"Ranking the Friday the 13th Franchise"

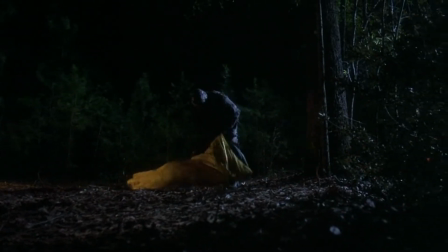(16:26)
This movie also includes the iconic sleeping bag scene, along with characters skinny dipping, which has become a staple of the franchise.
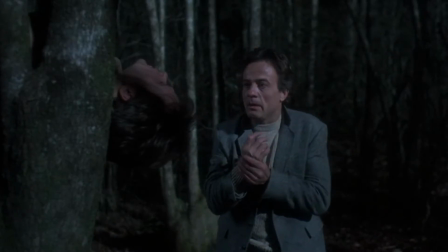(16:34)
They light the nighttime shots with big-ass floodlights so you can actually see what is going on, something I actually appreciate.
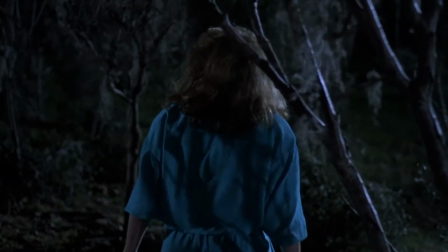(16:40)
Nobody cares that it's a little bit unrealistic, and it's not like we have Roger Deakins available, so just go for it so we can see what's going on.
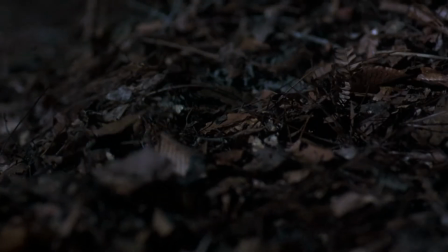(16:48)
The Tina vs. Jason stuff is actually pretty awesome, and Tina is a good enough character, you find yourself rooting for her.
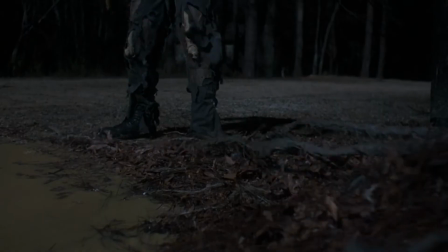(16:55)
A difficult task seven movies into a franchise focused almost entirely on Jason and his murderous exploits.
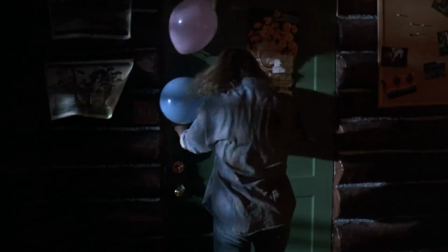(17:02)
New Blood is a great movie with an original premise and interesting characters and lands itself solidly at number three.
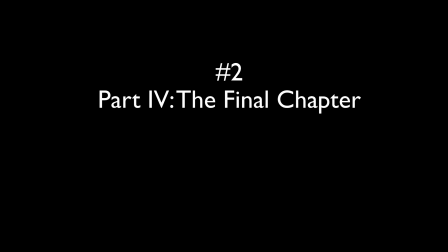(17:09)
Number two, part four, the final chapter aka the one with Corey Feldman.
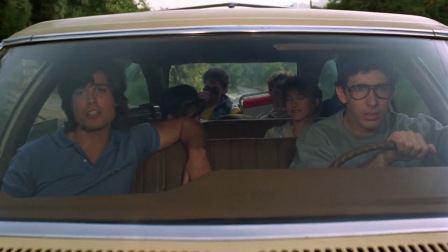(17:15)
Final chapter is considered by many to be the best movie in the franchise and it is definitely very good.
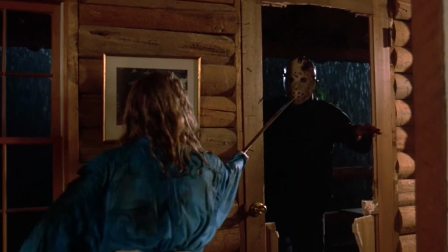(17:20)
Jason has his mask through the whole movie Corey Feldman is excellent as Tommy Jarvis,
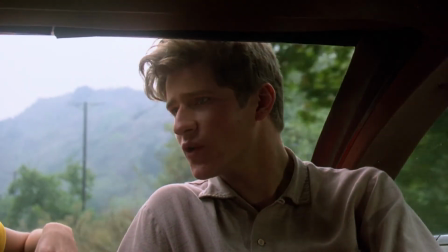(17:26)
Crispin Glover brings much-needed humor to his role as weird dancing dead fuck guy.
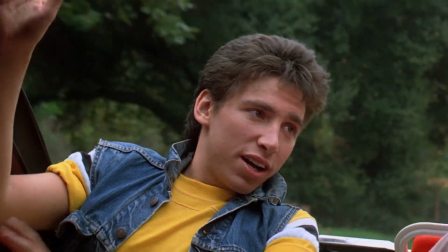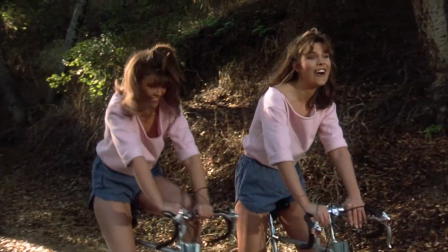(17:40)
There is the shameless introduction of the sex appeal twins to add to the body count and supercharge the horny sexual energy,
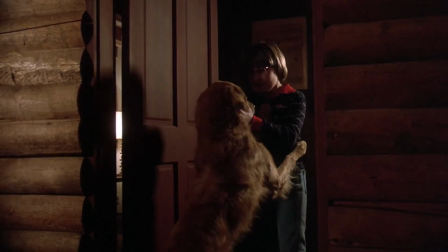(17:48)
and there is even an adorable golden retriever named Gordon. There isn't much to not like in this movie, as they brought Tom Savini back to do the effects,
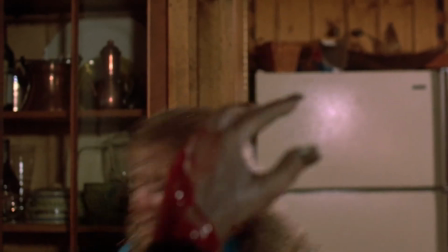(17:56)
which are excellent, and help elevate the movie above most of the other entries in the franchise.
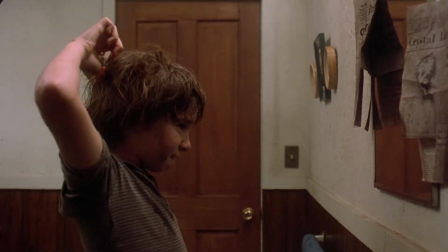(18:02)
Tommy outwits Jason at the end and uses his knowledge of Jason's history with his mother to his advantage,
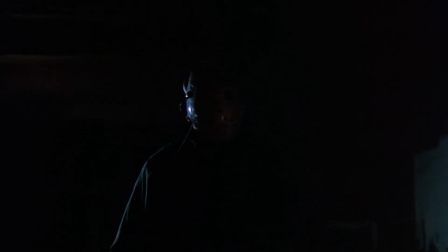(18:08)
another common climax for these films, but it works really well in this movie.
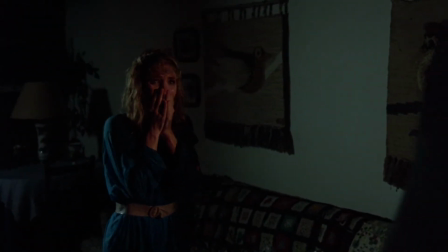(18:13)
The final chapter came out before the franchise devolved into a farcical parody of itself, and
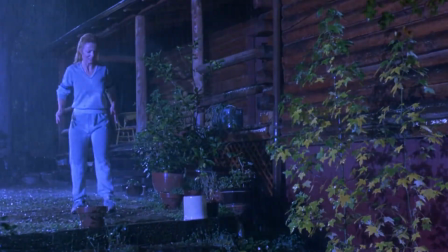(18:23)
takes itself seriously enough to be suspenseful at times, but also keeps the light hearted tone required to make these slashers work.
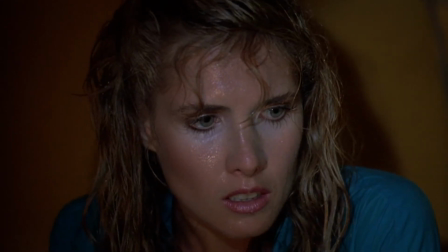(18:31)
The final chapter is an excellent Friday the 13th movie and highlights all of the best traits of the franchise as a whole, and ends up being an almost perfect Friday movie. Number 1, Friday the 13th Part 2, aka the one with Ginny.
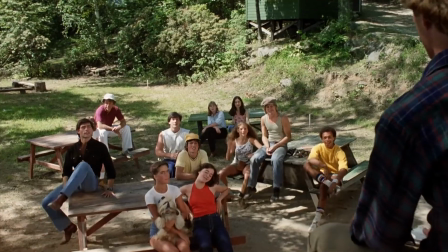(18:46)
Part 2 is not a common choice for best movie in the franchise so allow me to defend my decision part two takes the premise of part one and runs
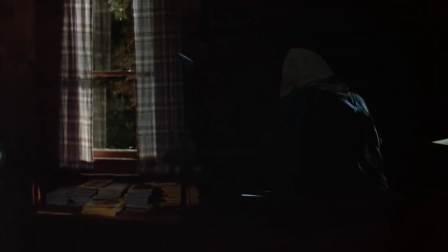(18:55)
it back except they bring in a new killer by the name of jason vorhees this decision in and of itself should elevate the movie
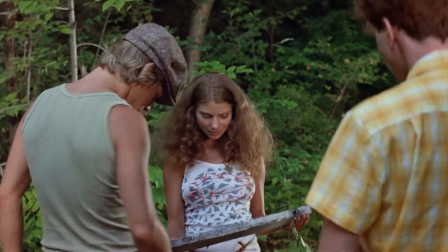(19:03)
very high on this list since without this stroke of genius the rest of these movies wouldn't even exist jason doesn't have his iconic hockey mask yet but the result actually works pretty well jason is more realistic still a human person living out in the woods killing people.
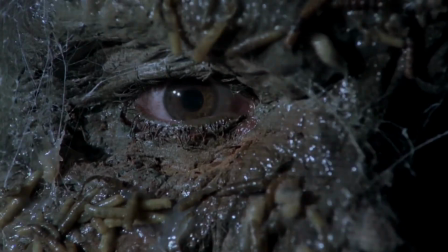(19:21)
He turns into an unstoppable zombie later in the franchise, which is fun in its own campy way,
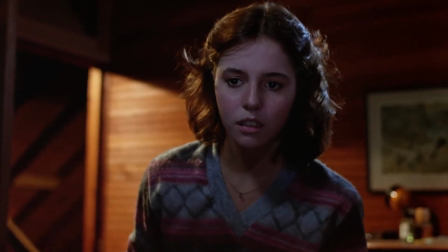(19:27)
but this is the first and possibly last movie in the franchise to actually be scary.
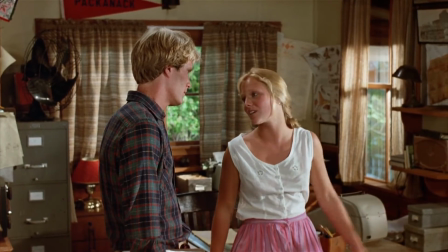(19:32)
Ginny is an excellent final girl, so good in fact they wanted to build a franchise around her,
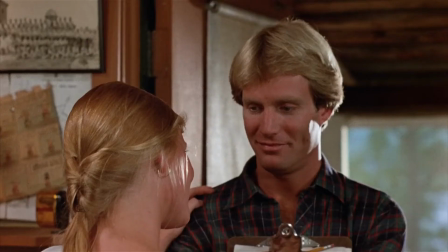(19:38)
but Amy Steele wouldn't return for part 3, so they had to go in a different direction. She is extremely likable in this,
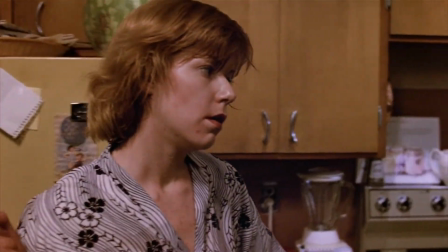(19:44)
and the writers make way for her character to shine by killing off alice the final girl from part one another ambitious
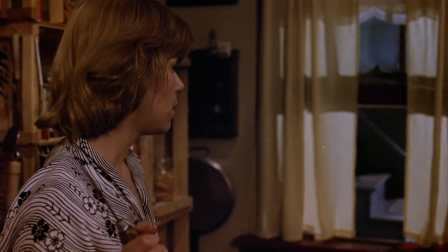(19:51)
decision which ends up helping to find the friday franchise these movies
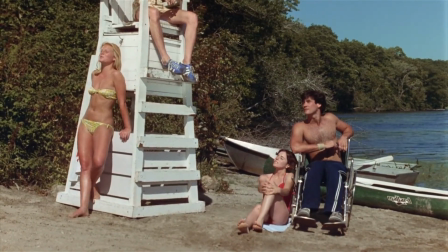(19:56)
are about the killer jason and not really about the victims part two is pretty
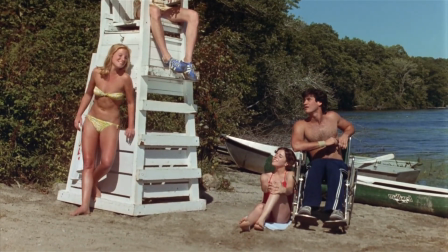(20:01)
understated relative to the rest of the franchise but does a good job of isolating the
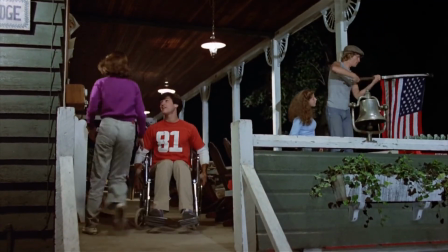(20:06)
cast in fairly realistic ways and then offing them probably my favorite slasher movie setup.
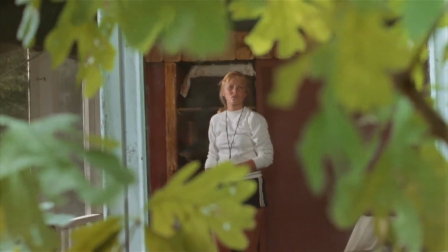(20:12)
I enjoy Ginny as the final girl, but also really like the return of Crazy Ralph as the harbinger.
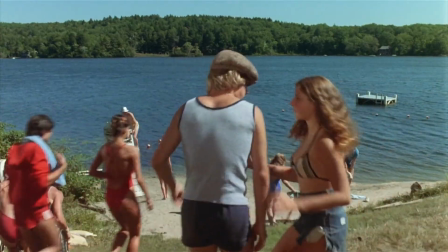(20:18)
Vicky is great, Ted is great, Sandra is great. Honestly, the whole cast of this movie is great.